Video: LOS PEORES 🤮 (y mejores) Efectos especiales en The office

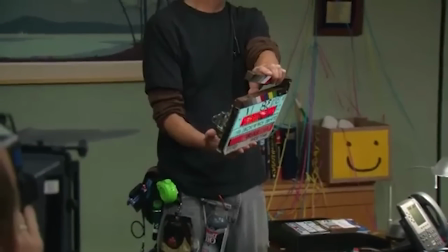0s
A pesar de tener un formato de falso documental,
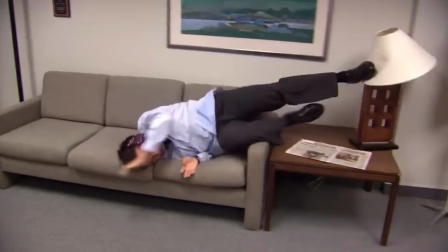3s
The Office fue una serie que en varias ocasiones tuvo que recurrir a los efectos especiales para lograr varias escenas, tanto prácticos como digitales.
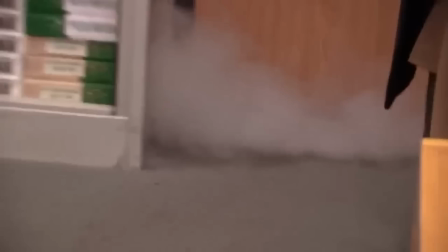11s
Seguro que muchos no lo notaste por la buena ejecución,
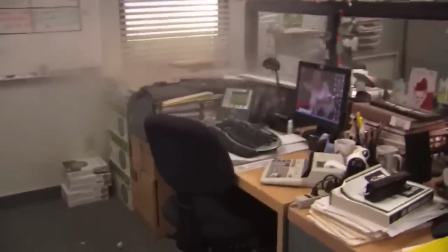14s
pero seguro que también hubo alguna ocasión en la que viste algo que era bastante notorio y no pudiste ignorar lo mal que estaba hecho.
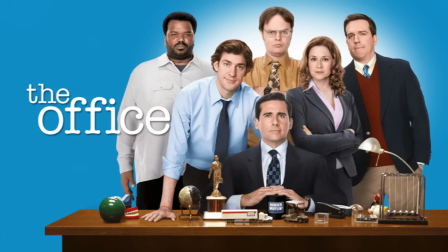21s
Claro, por ser nuestra querida The Office, en ese momento lo dejamos pasar, porque realmente no afectaba la trama.
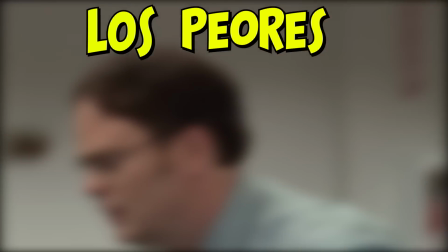27s
Pero ahora, en este video dedicado a ello, vamos a ver los peores y los mejores efectos especiales en el show, así que vamos a empezar.
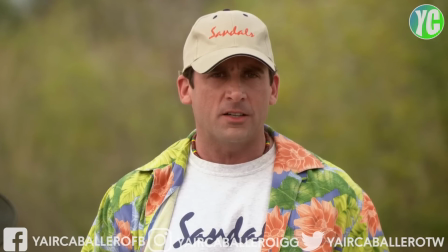40s
Comenzamos con una escena del episodio Beach Games.
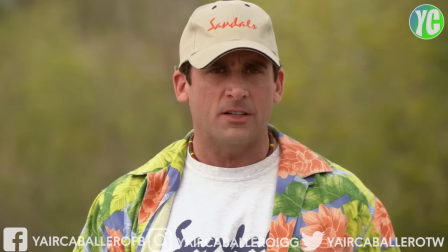42s
En esta, Michael organiza una competición al estilo Survivor, el programa de televisión, y una de sus pruebas es la caminata sobre fuego.
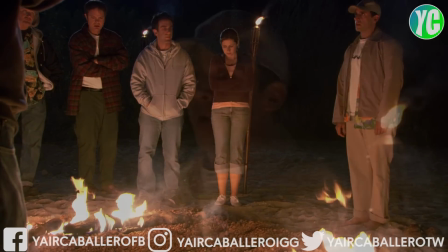50s
Aquí tenemos dos efectos que entran en ambas categorías, pues primero vemos las brasas ardientes sobre las que deben caminar,
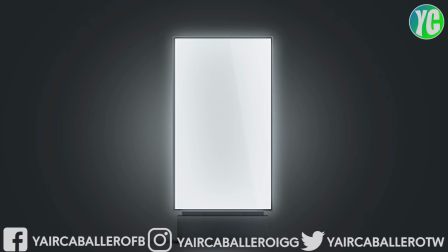58s
que fueron hechas con una pantalla iluminada por unas lámparas, la cual fue colocada en un agujero en el suelo.
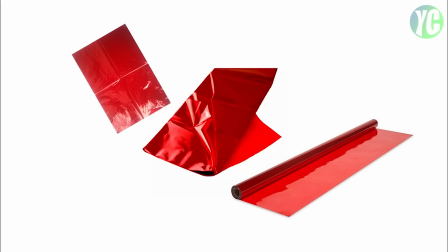64s
Luego agregaron pedazos de papel de colores rojizos para dar esa tonalidad, y encima le pusieron las piedras.
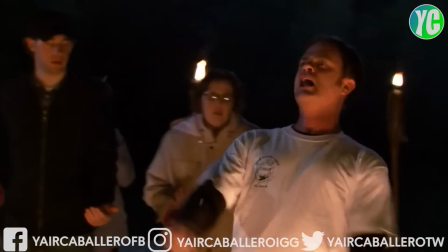70s
Después agregaron digitalmente durante la edición las partículas que volaban en el aire, y todo eso nos dio una escena bastante realista.
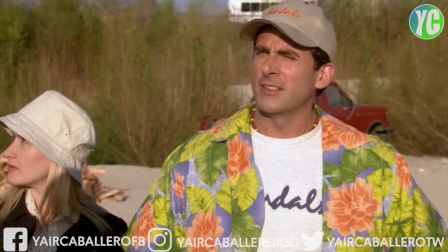78s
Sin embargo, antes de ello tenemos una toma que es todo lo contrario, pues cuando Michael prepara a los empleados para dicha competencia,
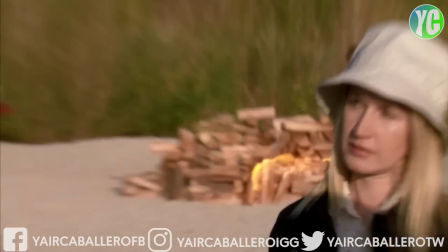85s
vemos como unos hombres prenden una pila de madera en fuego, y es bastante notorio que no es fuego real sino fuego digital,
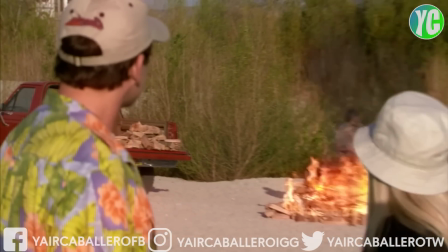93s
pues no queda muy bien integrado en la escena. El siguiente es bastante parecido al del fuego,
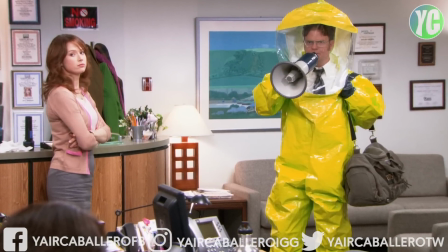100s
pues involucra otro elemento que tiene la misma particularidad de ser muy difícil de lograr digitalmente sin que se vea falso: el humo.
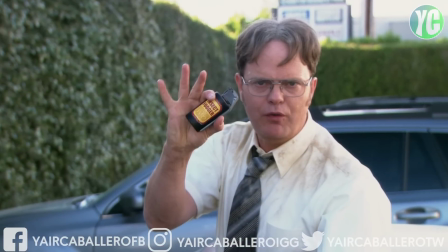107s
Durante el episodio de los piojos, Dwight lleva granadas para eliminarlos, y durante una escena en la que se encierra en la oficina de Michael,
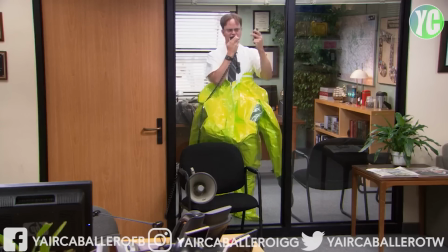115s
accidentalmente activa una y la tira al suelo, haciéndola estallar al instante y liberando toda la carga de humo. Aquí se nota inmediatamente que la explosión de la granada es generada por computadora.
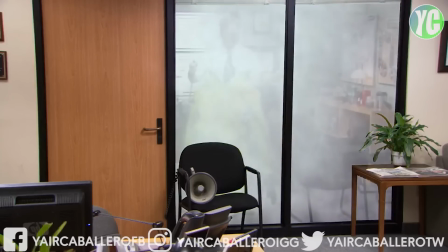126s
Incluso durante toda la toma, la cámara está fija, como si estuviera colocada en un tripié,
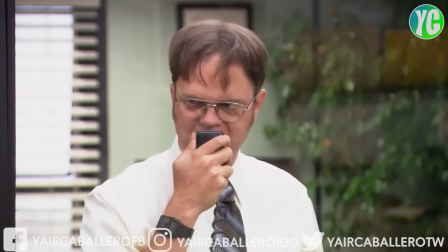131s
cuando durante toda la serie, la cámara siempre se ha movido, pues se supone que siempre está siendo cargada por una persona.
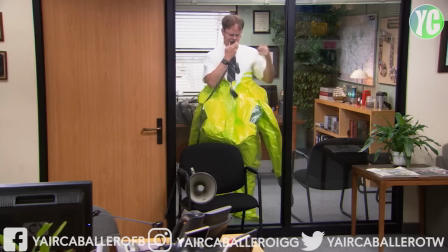138s
Aquí, la cámara estática se utilizó para ayudar al equipo de efectos especiales a realizar un buen trabajo,
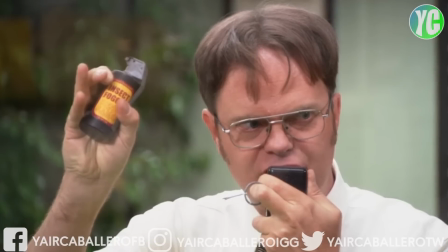143s
pero vamos, podrían haber agregado un movimiento de cámara falso digitalmente, es algo sencillo.
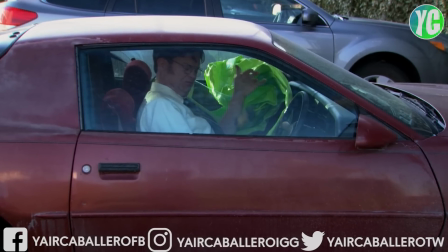149s
Durante el final de este episodio, tenemos otra escena parecida, pero ahora en el auto de Dwight,
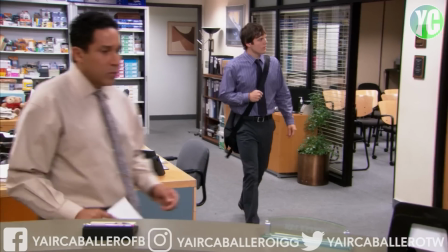154s
y la verdad es que no mejora mucho, pues el efecto se sigue viendo bastante falso.
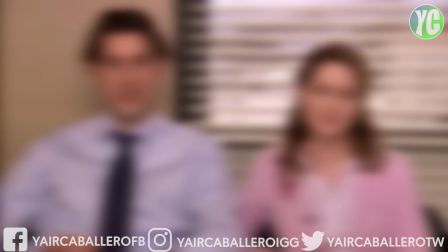160s
Ahora pasamos con una categoría que involucra varias escenas, y a la cual me gustaría llamar las horribles pantallas verdes de The Office.
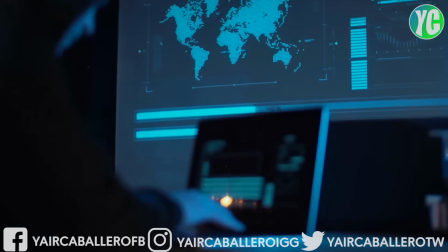168s
La verdad es que no fueron muchas las veces que la serie se vio en la necesidad de utilizar este recurso, pero en las que lo hicieron, el resultado dejó mucho que desear.
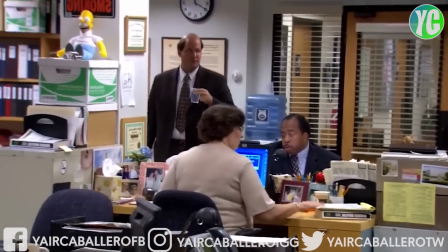176s
Como prueba, tenemos tres tomas que hasta el día de hoy muchos fans consideran las peores de todo el show.
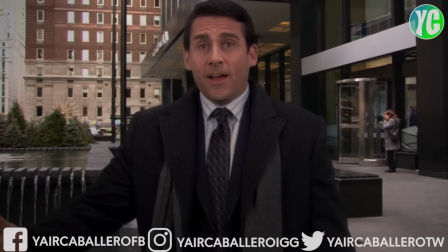182s
La primera es una de la temporada 5, en la que vemos a Michael durante una Talking Head en New York, la cual es bastante notoria que está grabada sobre una pantalla verde.
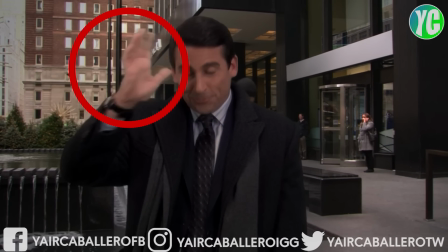191s
En los bordes de su persona podemos verlo mejor.
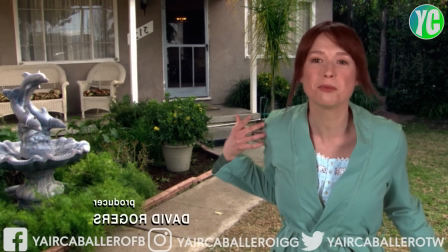193s
Y pasa lo mismo con esta escena de Erin en Florida, aunque esta es incluso mucho peor, parece que está dando el pronóstico del clima.
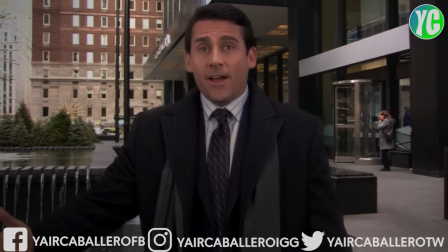200s
Con la primera es entendible que no iban a ir hasta New York para grabar una escena, aunque podrían haber ido a cualquier otro edificio de Los Ángeles y grabar ahí.
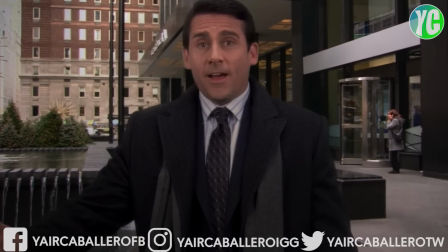208s
Con un buen ángulo y algo de decoración nadie lo habría notado, pero bueno, se entiende que hayan tenido que hacerlo así,
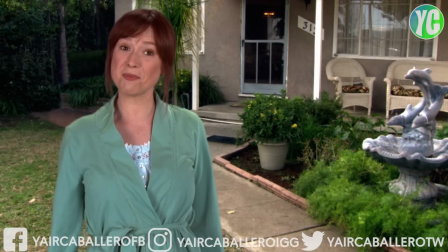214s
aunque con la segunda ya nada tiene sentido, pues la casa de la anciana con la que se muda Erin en realidad no estaba en Florida,
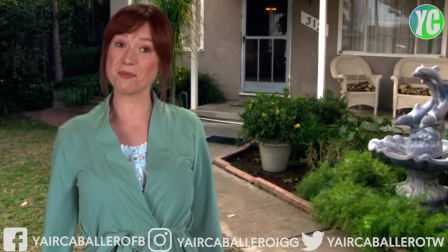221s
estaba en Los Ángeles.
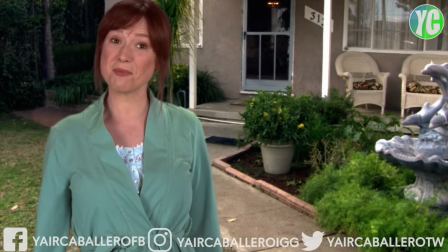222s
Es más, no solo estaba en la misma ciudad en la que grababan, estaba a unos cuantos metros de los estudios de la serie, podemos verlo en este mapa.
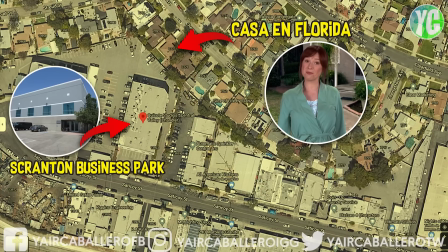230s
Aquí sí que es difícil entender la decisión de conservar esta escena.
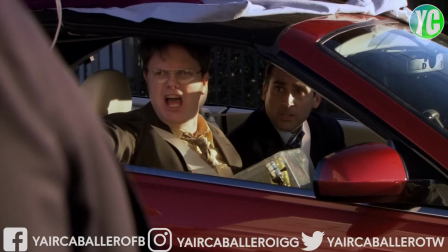236s
Y la última es una que, aunque sigue siendo mala, tiene un poco más de mérito,
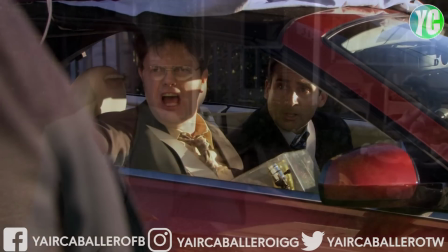241s
porque no fue una toma estática como las anteriores, con el actor parado frente a la pantalla.
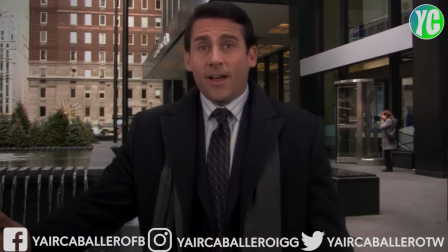246s
Aquí sí que hubo un poco más de trabajo, la escena del basurero.
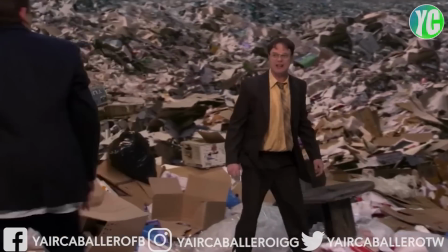249s
Aquí vemos a Michael y a Dwight enfrascándose en una batalla digna de la fase 4 de Marvel, grabado en un estudio de pantalla verde,
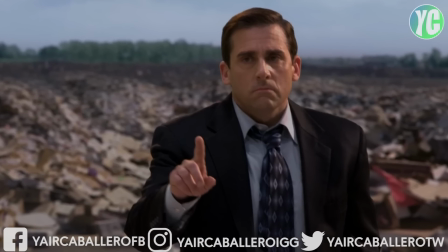257s
aunque un poco más arreglado, pues hay muchos elementos reales que se colocaron para que los actores pudieran interactuar con ellos.
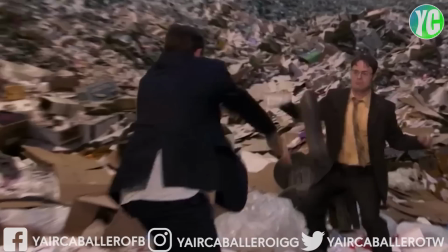264s
Incluso se aventaron la chamba de hacer movimientos bruscos de cámara y acercamientos, lo que les debió haber complicado un poco el trabajo a los artistas de efectos especiales.
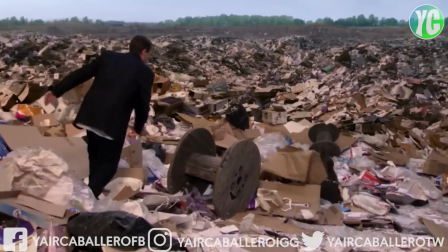273s
Y aunque se nota que en este sí se esforzaron un poco más, el resultado se sigue viendo bastante falso.
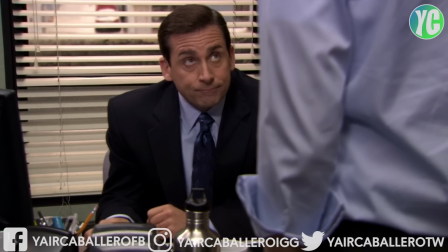278s
Y ahora, pasemos ese mal sabor de boca con alguno de los mejores efectos especiales de la serie.
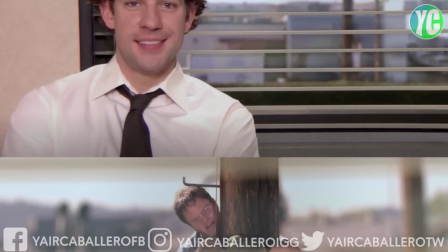284s
Comenzamos con uno que me gusta bastante, Dwight trepando un poste gracias a una broma de Jim.
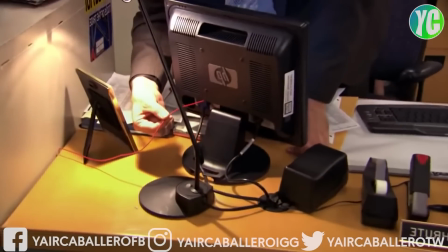289s
Durante este cold open, Jim conecta un cable a la computadora de Dwight y lo lleva hasta uno de los postes que se encuentran afuera del edificio de Dunder Mifflin,
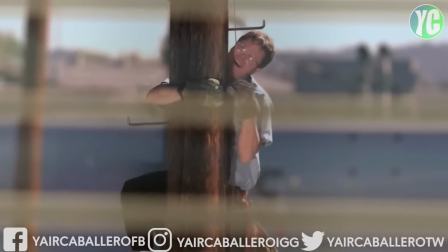298s
y durante una Talking Head podemos verlo trepando por la ventana. Esta toma está compuesta de dos partes, pues primero se filmó la parte de Jim junto a la ventana,
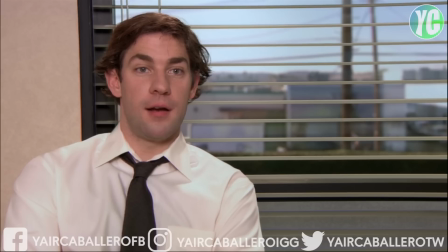306s
pero en lugar de la habitual imagen iluminada que siempre ponían ahí, colocaron una pantalla verde,
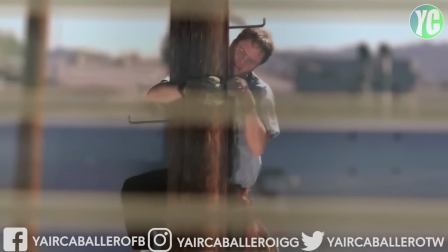311s
y después grabaron a Rainn Wilson subiendo al poste, pero no a la altura que vemos,
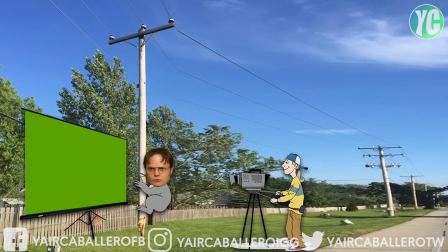316s
pues esta otra toma también se grabó con una pantalla del mismo color, y el actor solo subió un par de metros sobre el suelo.
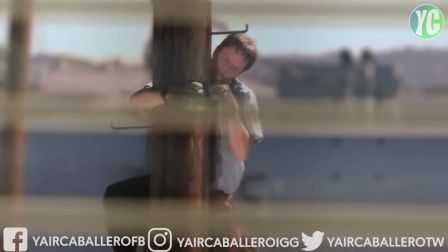322s
Después juntaron todo durante la postproducción y el resultado lo vimos en el episodio, bastante convincente.
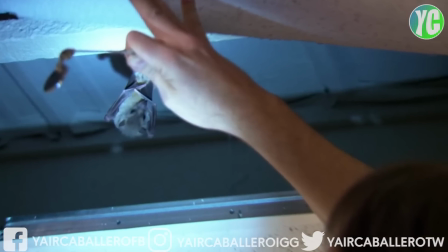330s
Otra escena que hizo un gran uso de los efectos especiales fue esa en la que vemos el murciélago en la oficina, el cual termina atacando a Meredith.
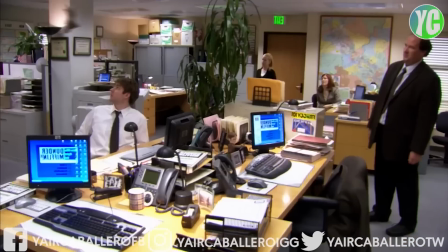337s
Para las tomas en las que este vuela, lo crearon completamente de manera digital,
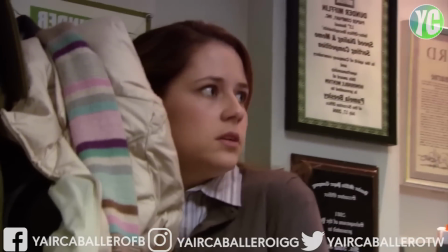342s
y los actores solo tenían que actuar imaginando que estaba ahí, y para la escena en la que Dwight lo atrapa junto con la cabeza de Meredith,
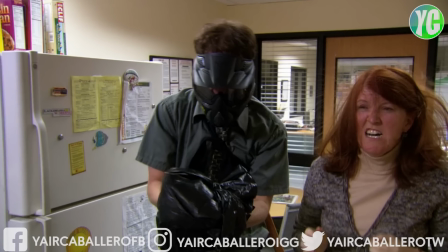348s
usaron un mecanismo impulsado por una especie de motor, el cual simulaba el aleteo.
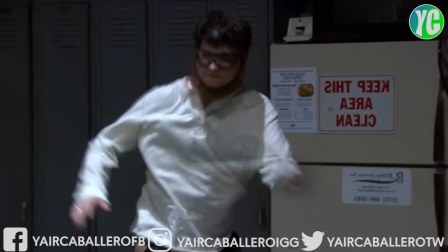354s
Otra escena bastante buena es el juego de ping-pong entre Dwight y Mouse en el almacén,
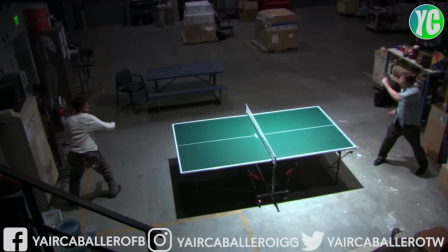358s
pues al igual que en el anterior, los actores solo fingían que jugaban, ya que no había ninguna pelota en la mesa,
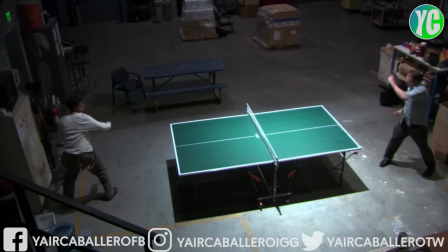364s
solo tenían que hacer el movimiento para que después los artistas de efectos visuales integraran digitalmente la bola,
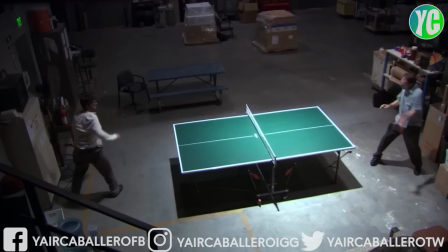370s
lo que les permitió hacer movimientos bastante rápidos y lucir como expertos en dicho deporte.
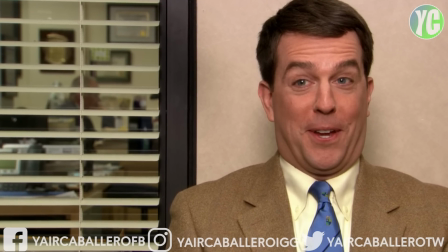375s
Y terminamos con otra simple pero efectiva. En esta escena que vemos en pantalla, parece que no hay nada raro.
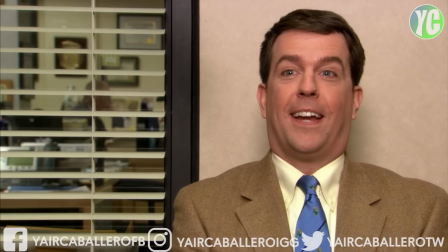382s
Sin embargo, la camisa y la corbata de Andy no se veían así originalmente, pues en esta toma,
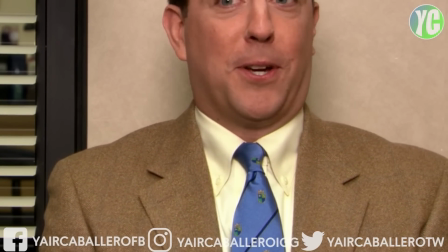387s
el actor tenía otra ropa, ya que se supone que iba a ocurrir durante un día distinto.
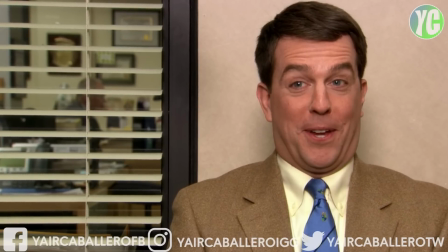392s
Pero durante la edición del episodio, el director la encontró perfecta para situarla en otro momento, pero al estar vestido diferente, se perdería la continuidad,
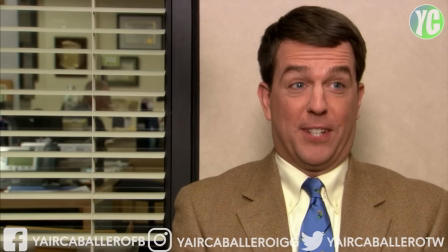400s
por lo que recurrieron nuevamente a los efectos especiales, reemplazando las prendas mencionadas por las que había usado el actor en las grabaciones anteriores.
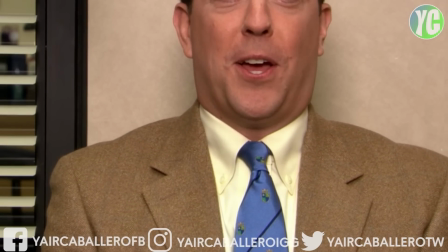408s
Seguro que ahora que lo sabes, notarás un poco más esto, pero la verdad es que si nadie lo dice, es totalmente imperceptible.
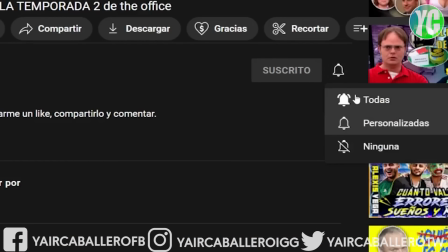415s
Y eso es todo por el video de hoy. Si tienes más escenas que te vengan a la mente, por favor coméntalas aquí abajo.
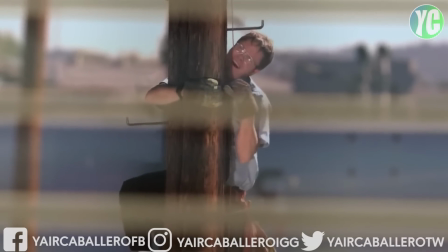421s
Muchas gracias por ver, por ahora yo me voy y te veo en el siguiente.